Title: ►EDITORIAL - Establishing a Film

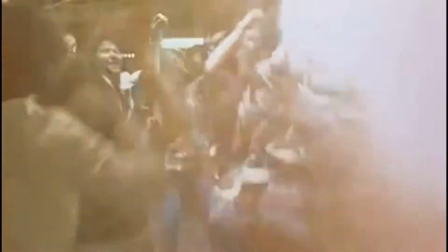(0:30)
Hey, coming at you with a little editorial mini. Today we'll be exploring establishing a film.
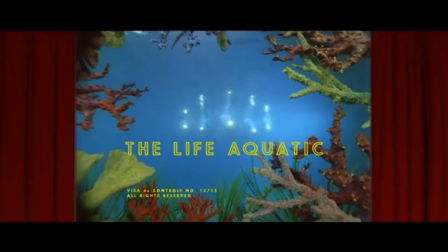(0:37)
How do you introduce a film to an audience? Well, there's many ways, and obviously as with everything, there are better ways than others.
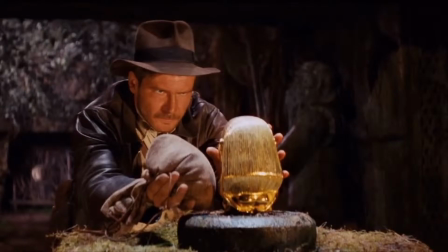(0:45)
In film you have 3 acts. Act 1 you introduce your hero, Act 2 there's a conflict, and Act 3 it gets resolved.
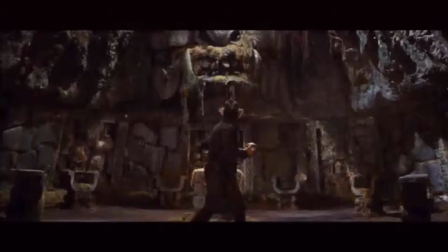(0:52)
This is basic stuff and we all know it, but a lot more relies on Act 1 than you may think.
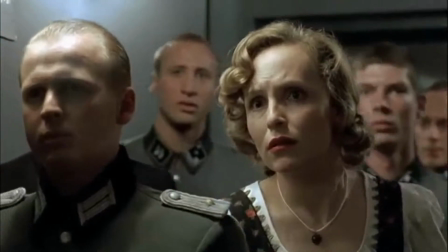(0:58)
As explored in the last video, when you enter a film there's a whole new world to explore.
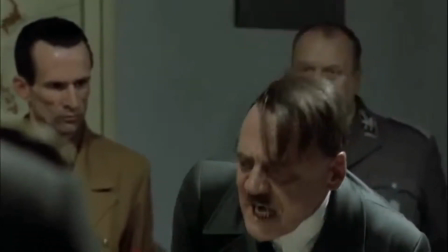(1:04)
And not only do you need a main character to help you explore this, but you need to get to know this universe quite quickly.
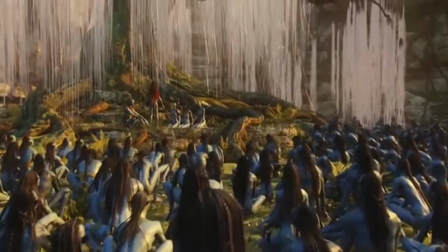(1:09)
Not every film can be Avatar, we can't just hang around in Pandora CGI land for 3 hours and then get to the plot.
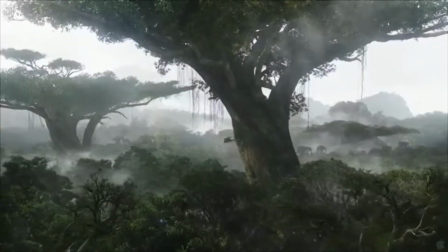(1:16)
Fantasy, or even just normal films sometimes, need to get you engaged with the world you're dealing with.
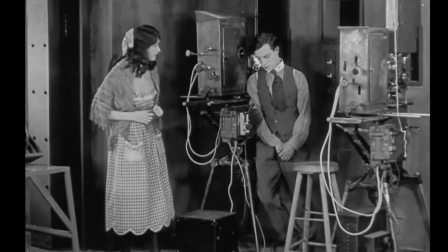(1:22)
Back in the times of old, when film was taken less seriously, filmmakers would put captions or cards, introductions introducing the film.
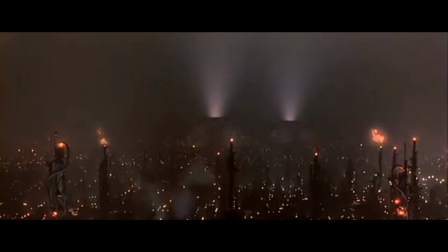(1:31)
Because at this point they were still exploring the medium and they thought, hey, let's mix it with literature.
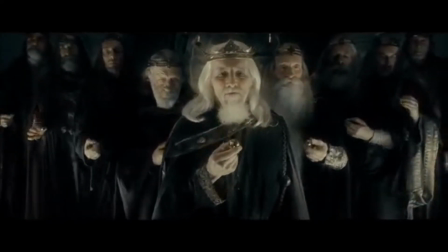(1:36)
And you do still get this in some films today, especially a prologue, that's very common actually. But a block of text was thought to be cheap. The point of film is not to read it to you, the point of film is to show you. Show, don't tell. But yeah, very famous examples still do this and we love them for it.
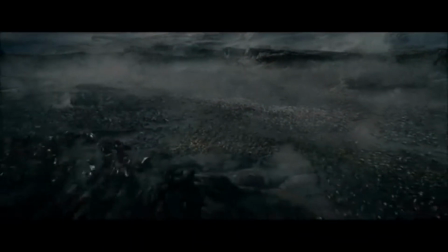(1:55)
Does this look familiar?
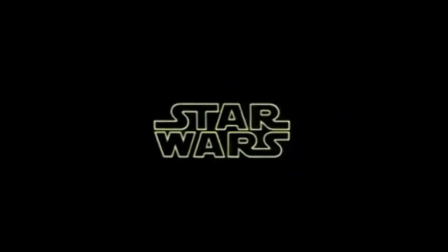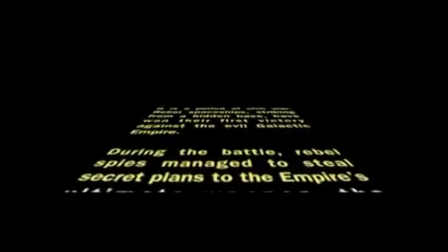(2:13)
Yeah, this is like a minute-long text scroll, and yes, it's iconic and it's beautiful as shit, but it's not good. It's not. If you think about it, it's really not a good method of storytelling.
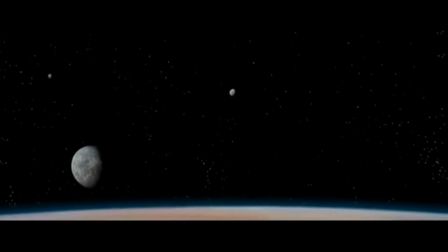(2:27)
I get it, Star Wars has a lot of lore, and especially the first film throws you straight into the action.
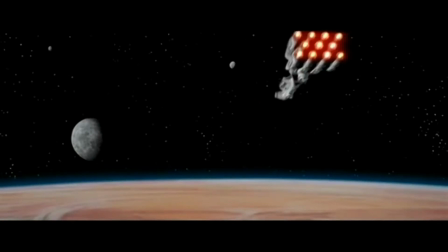(2:32)
What are rebels? What's the Empire? Who's fighting who?
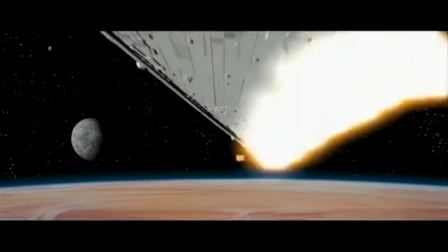(2:36)
It does its best to explain, but it really doesn't give much context, and you only really start learning about the film when you're actually in it.
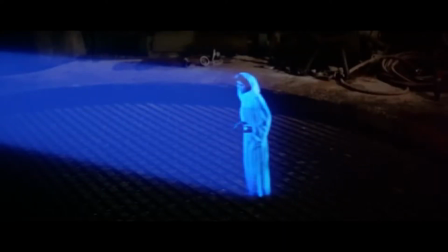(2:44)
Princess Leia, Ben Kenobi, these people give you your backstory. And this opening sprawl, whilst nice, isn't exactly necessary.
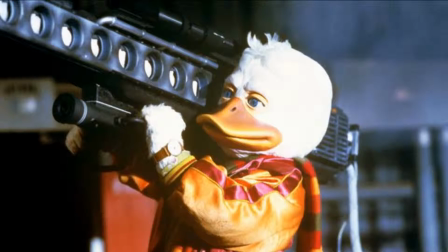(2:54)
I mean, I'm not calling George Lucas a genius, in fact I think the original Star Wars trilogy was actually just a mistake because the man's fucking crazy.
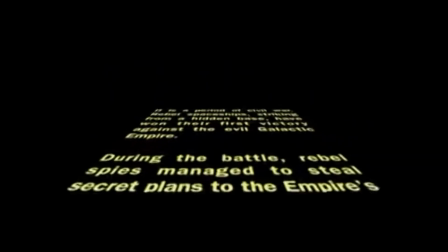(3:01)
But at least here, he's devaluing his audience. We can work these things out.
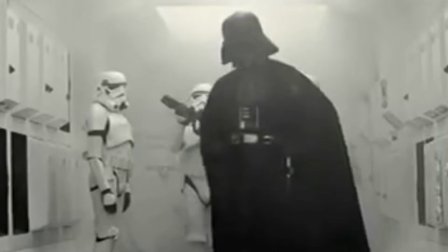(3:07)
Oh look, that guy in the big mask, probably the bad guy. The bad music did play.
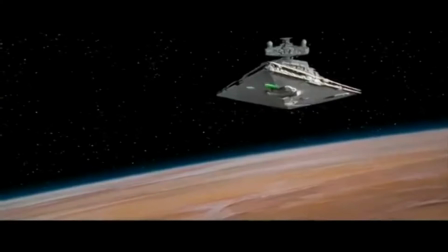(3:11)
This ship is much more foreboding and bigger. It looks like it's a predator, like a shark in Jaws.
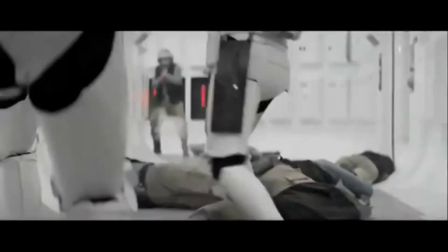(3:17)
Clearly these are not the good guys. So we don't need to be told these people are evil, and especially with a rebellion as well,
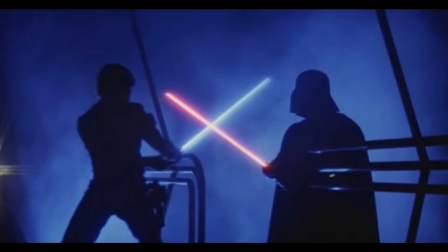(3:24)
we don't exactly have to know what they're fighting, because hey, Star Wars is pretty set in stone,
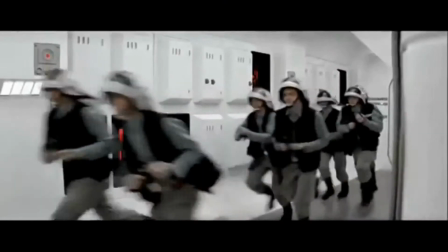(3:29)
black and white, good and evil. Rebellion are fighting for goodness and morality and yeah.
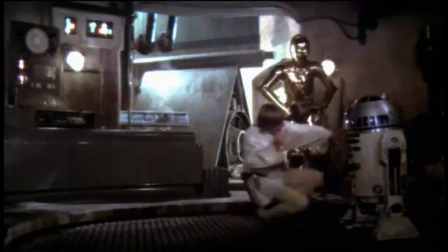(3:35)
But at the same time, you can't really blame Star Wars for it. I mean, this film wasn't exactly run-of-the-mill, was it?
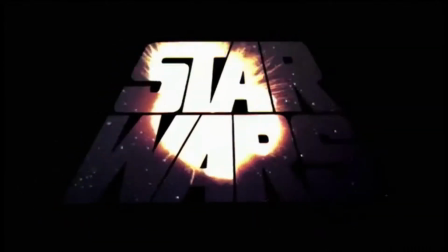(3:42)
It was throwing so much at the audience of then that, hey, maybe they did need some things just spelled out to them.
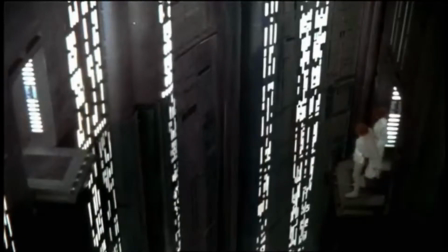(3:48)
But it is a thing you see in quite a lot of films. And despite who you see do it, it is very amateurish.
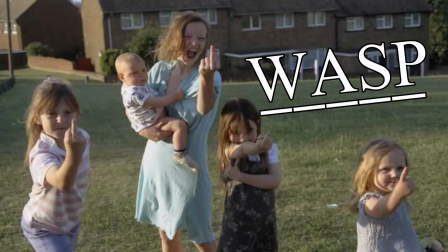(3:54)
Now onto a short film called Wasp. If you haven't seen it, it's basically just a short film about a London council family who aren't exactly the best of shape.
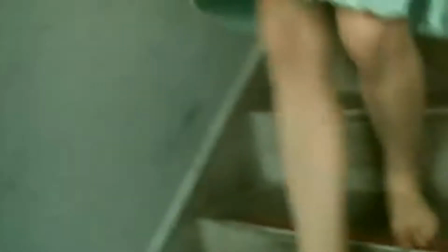(4:03)
This is one of those films that throws you straight into the action. Fast shots, dark pacing.
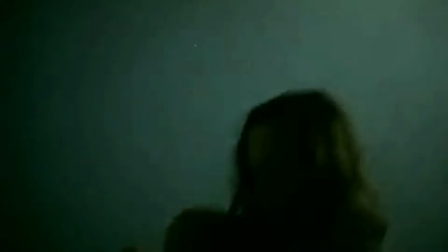(4:08)
What is happening here? Is there action? Is there a chase? We don't know, because we're contextless.
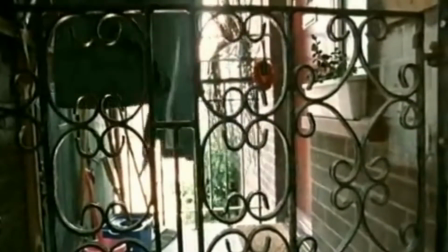(4:13)
And going into films, we should be contextless, and then we learn.
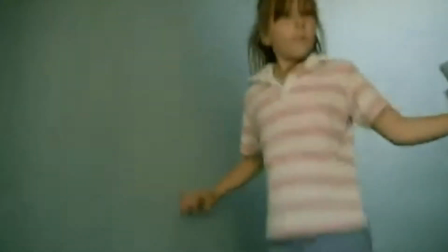(4:18)
We follow this family run down the stairs, and we don't know what kind of film this is going to be. In reality, she's just leaving the house to go have a council fight.
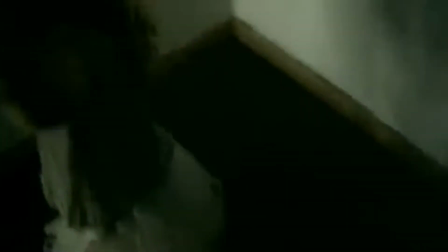(4:26)
But we don't know that. But the way it's shot makes it look like a zombie film or an evacuation.
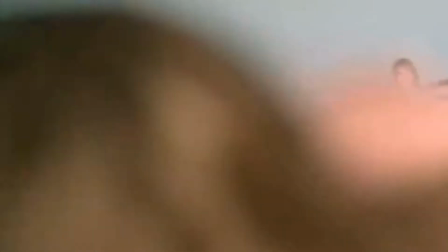(4:31)
Hell, even maybe a war movie.